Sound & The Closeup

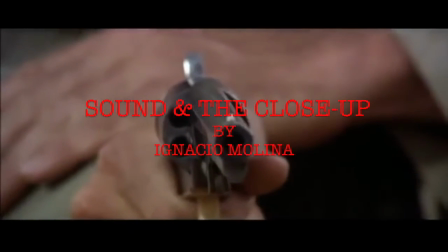0:15 Hi, I'm Ignacio Molina, and today I'll be comparing two astounding films, The Good, the Bad, and the Ugly, and The Passion of Joan of Arc.
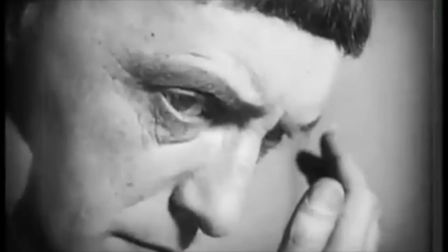0:23 So let's get started. In many instances, both films are revered as being some of the greatest examples of close-up ever employed into the artistry of film.
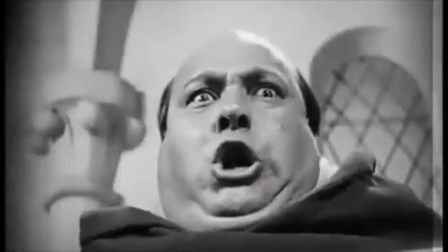0:31 Despite the similarity, one crucial difference stands out between the two films when close-ups are compared side by side.
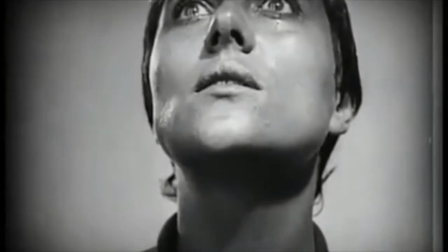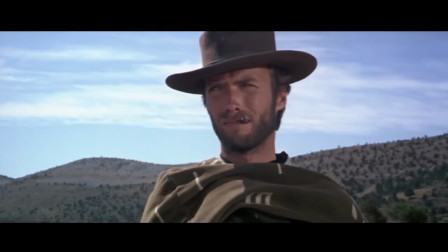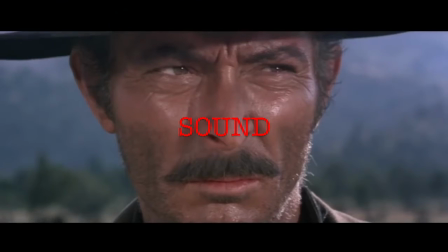0:51 Sound. How does this pivotal difference between these two films ultimately affect the subject of the close-up within each film?
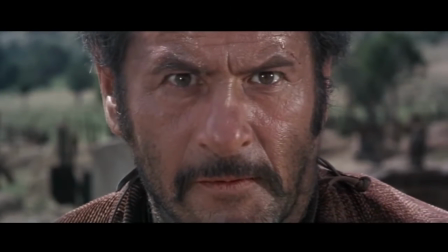0:57 To understand the effect of audio on the close-up, we must first understand how these films are similar, in order to recognize how they deviate.
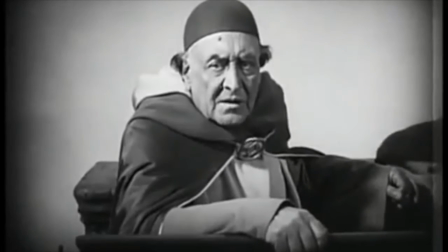1:05 Often, the subject of the close-up revolves around the emotions of the face, or the physiognomy.
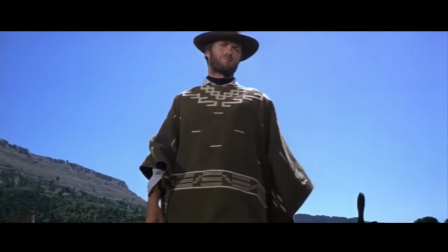1:10 As Balazs states, facial expressions are the most subjective manifestations of man.
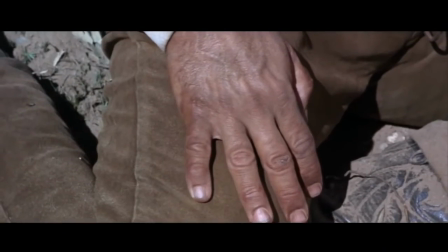1:15 The most subjective and individual of human manifestations is rendered objective in the close-up.
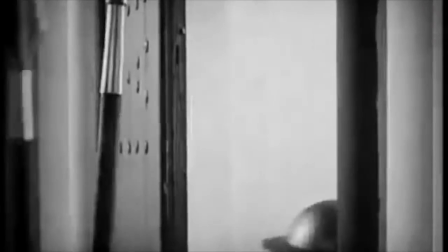1:19 True emotion is revealed in the close-up, when the face becomes the focus, and all peripheral distractions are blocked off.
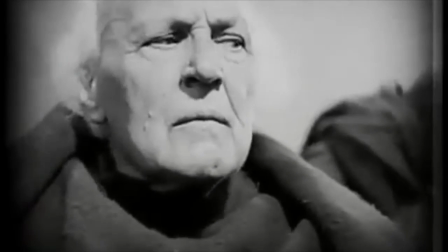1:25 In The Tragedy of Joan of Arc, the film throws you in medias res of the story, beginning with the trial of Joan of Arc.
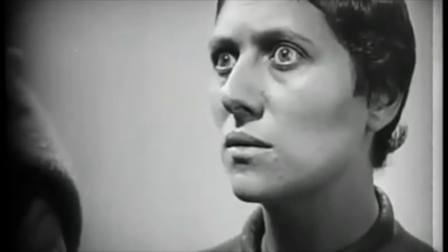1:31 The scene cuts between Joan and the clergyman dictating her fate. The entire scene is told almost exclusively in close-up, with little to no camera movement,
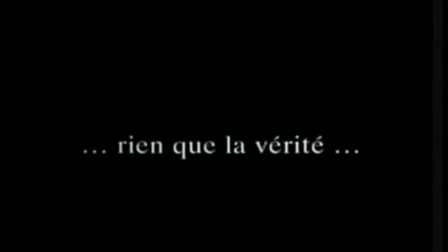1:39 exposing audiences to the raw emotion of Joan, and the sadness and anguish she feels knowing she's helpless in defending France.
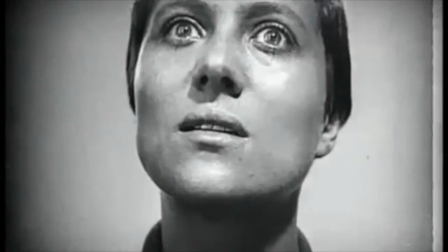1:45 Her emotion is contrasted to the anger of the clergyman, whose faces twist with contempt as they scream insults at Joanne.
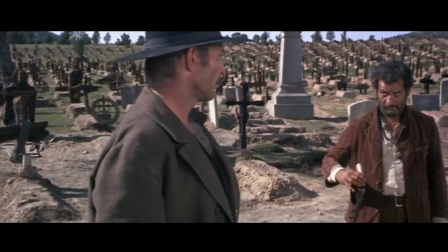1:51 The Good, the Bad, and the Ugly utilizes an almost identical camera technique at the height of its tension.
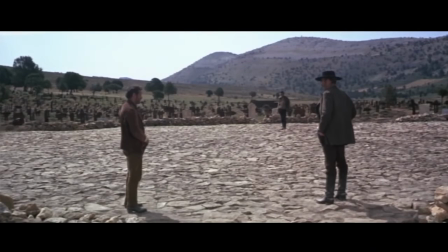1:57 A three-way Mexican standoff between the film's main characters, told almost entirely in close-up.
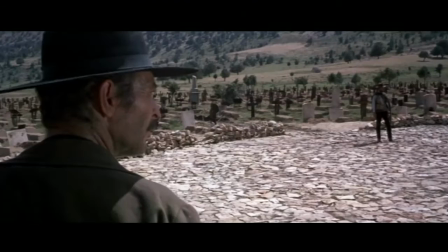2:02 The scene cuts back and forth between the characters' facial expressions, their subtle facial cues revealed as their face becomes the sole subject of the shot.
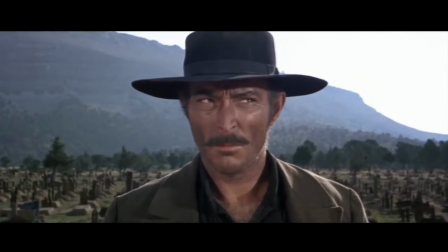2:09 Tuco's afraid, Angel Eyes schemes, and the man with no name is calm and collected.
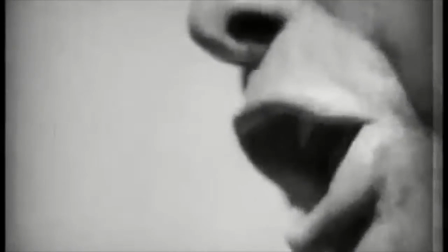2:16 Extreme close-up also plays a crucial role in both films. As Steve Woodward explains in reference to Balazs, the choice of such fragments,
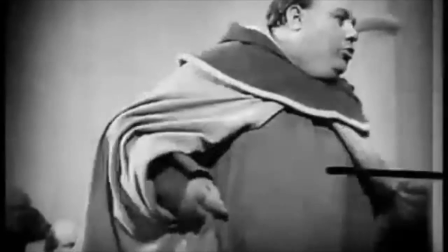2:24 in reference to the close-up, must serve the narrative and awaken metaphorical associations in the audience.
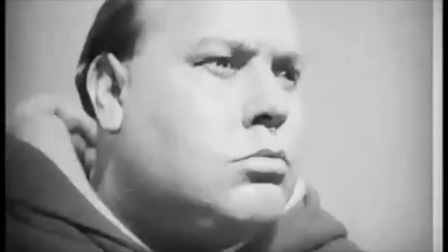2:29 In Joan of Arc, multiple shots are seen of Joan's legs in chains, followed by the shot of a chained Bible.
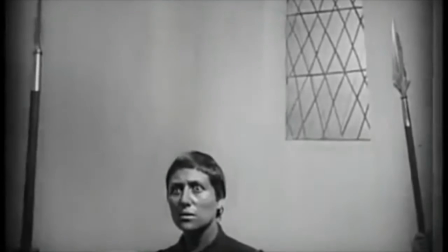2:35 The combination of these shots breathes individualistic life into both subjects,
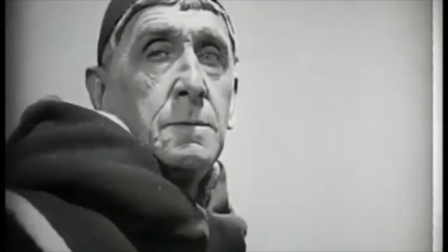2:40 while still remaining a part of a whole. The audience draws a relation between the two chained objects and comes to understand that the Bible shown is what is ultimately holding Joan captive,
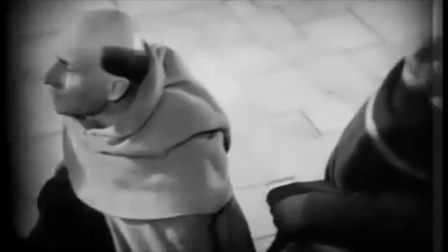2:49 as it's what dictates the rules of her captors. The Good, the Bad, and the Ugly utilizes hands, guns, and eyes.
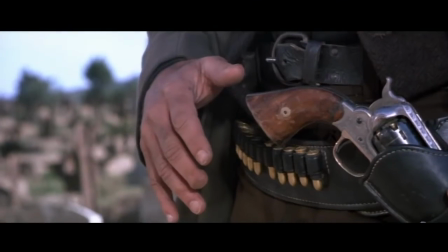2:56 Hands and guns are frequently shown in extreme close-ups together, emphasizing the main characters' near future as they get ready to fire on each other.
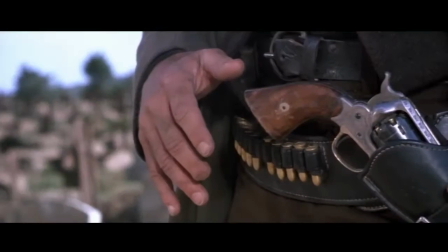3:03 Just before the pivotal moment where characters fire on each other, the audience sees an extreme close-up of each character's face,
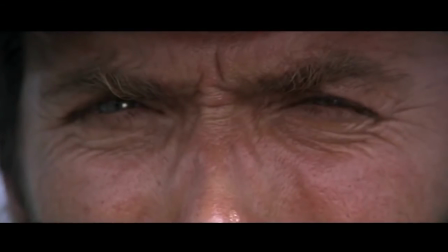3:09 further highlighting the emotion of each, as revealed exclusively through the animism of the eyes.
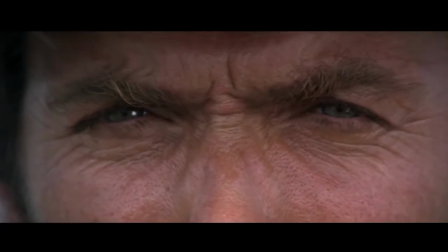3:14 Despite only seeing part of the face, the audience relates the emotion behind this partial visage to the entirety of a character, thereby further driving the story forward.
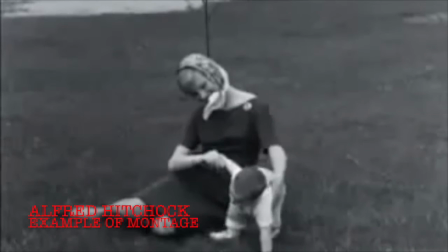3:25 As explained by Eisenstein, montage is the splicing together of two different shots in order to synthesize a new idea.
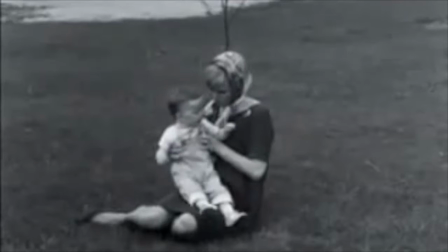3:31 Both films do this in order to retain a character's relation to one another.
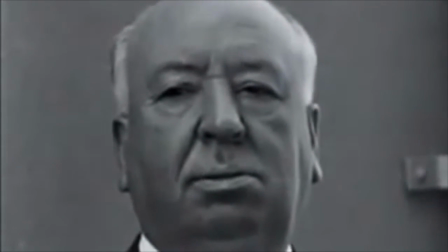3:35 Without a visible setting in close-ups, montage is used in order to construct the visual idea of eye contact between characters.
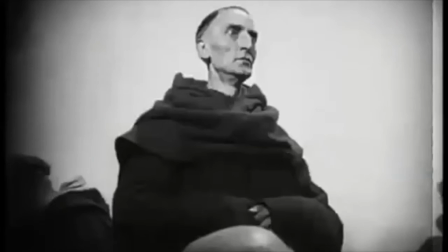3:42 Joanne looks up at the clergyman, and Angel Eyes stares back and forth at his two opponents. So where does sound come into play? Let's watch both scenes again, but this time remove sound from The Good, the Bad, and the Ugly.
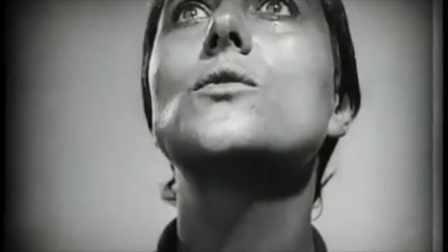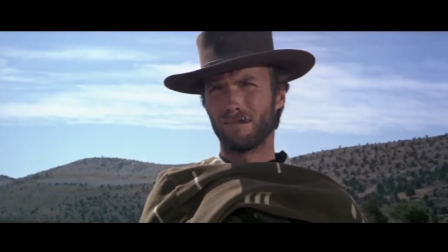4:04 When you eliminate sound from both, one other key difference stands out: performance.
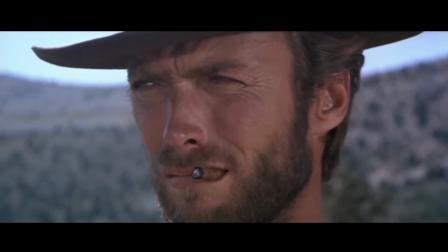4:09 Audio adds an extra layer of film language, another means with which to convey a story. Once again, in reference to Balazs, Stephen Woodward explains,
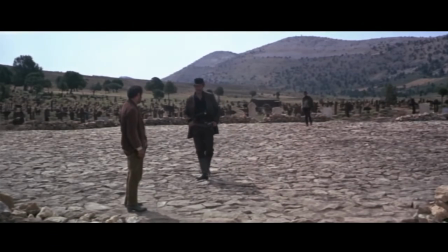4:17 synchronized sound is a technological opportunity that might, like the cinema camera itself, open up new objects of representation.
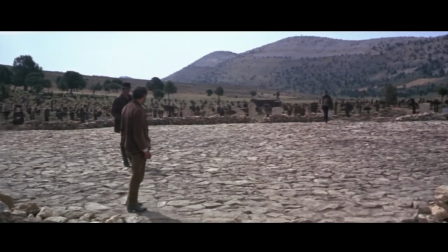4:24 In The Good, the Bad, and the Ugly, music is used to heighten the conflict between characters. It conveys tension and drama to the audience.
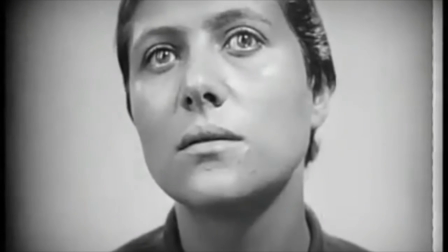4:37 The Tragedy of Joan of Arc cannot afford this luxury, and therefore must convey the same sensation entirely through the visual cues of the screen.
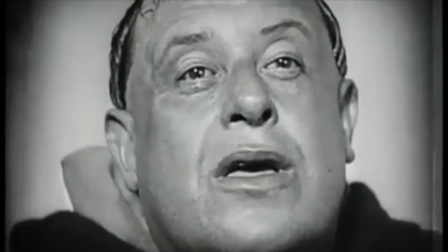4:45 As a result, every detail of an actor's performance is heightened. Joan's eyes widen in worry.
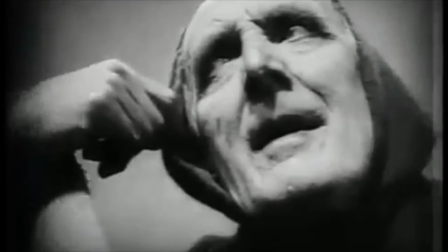4:50 The clergyman's faces contort in anger and disgust. The scene's tension is held entirely in the physiognomy of the actor's face.
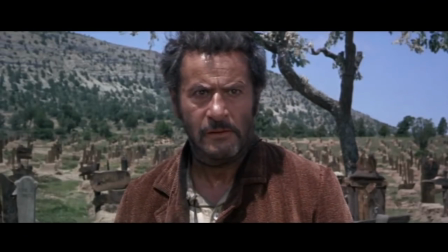4:59 Contrastly, The Good, the Bad, and the Ugly contains a subtlety. The characters' faces do not need to prominently display their emotions because tension is created through the film's soundtrack.
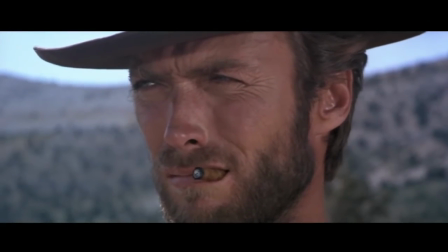5:08 Physiognomy of the close-up then becomes a more subtle art form, one that is felt and experienced, but not always consciously digested.
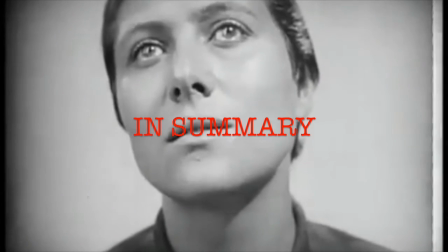5:14 A lack of audio within silent cinema causes this accentuation of the physiognomy of characters'
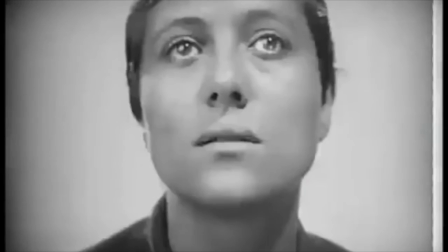5:19 face in close-up in order to compensate for that which is provided by audio in later cinema.
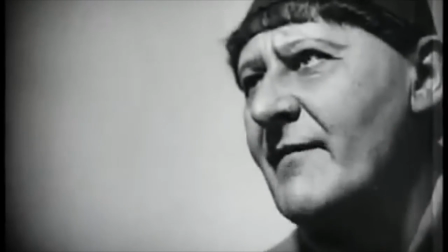5:25 Thank you.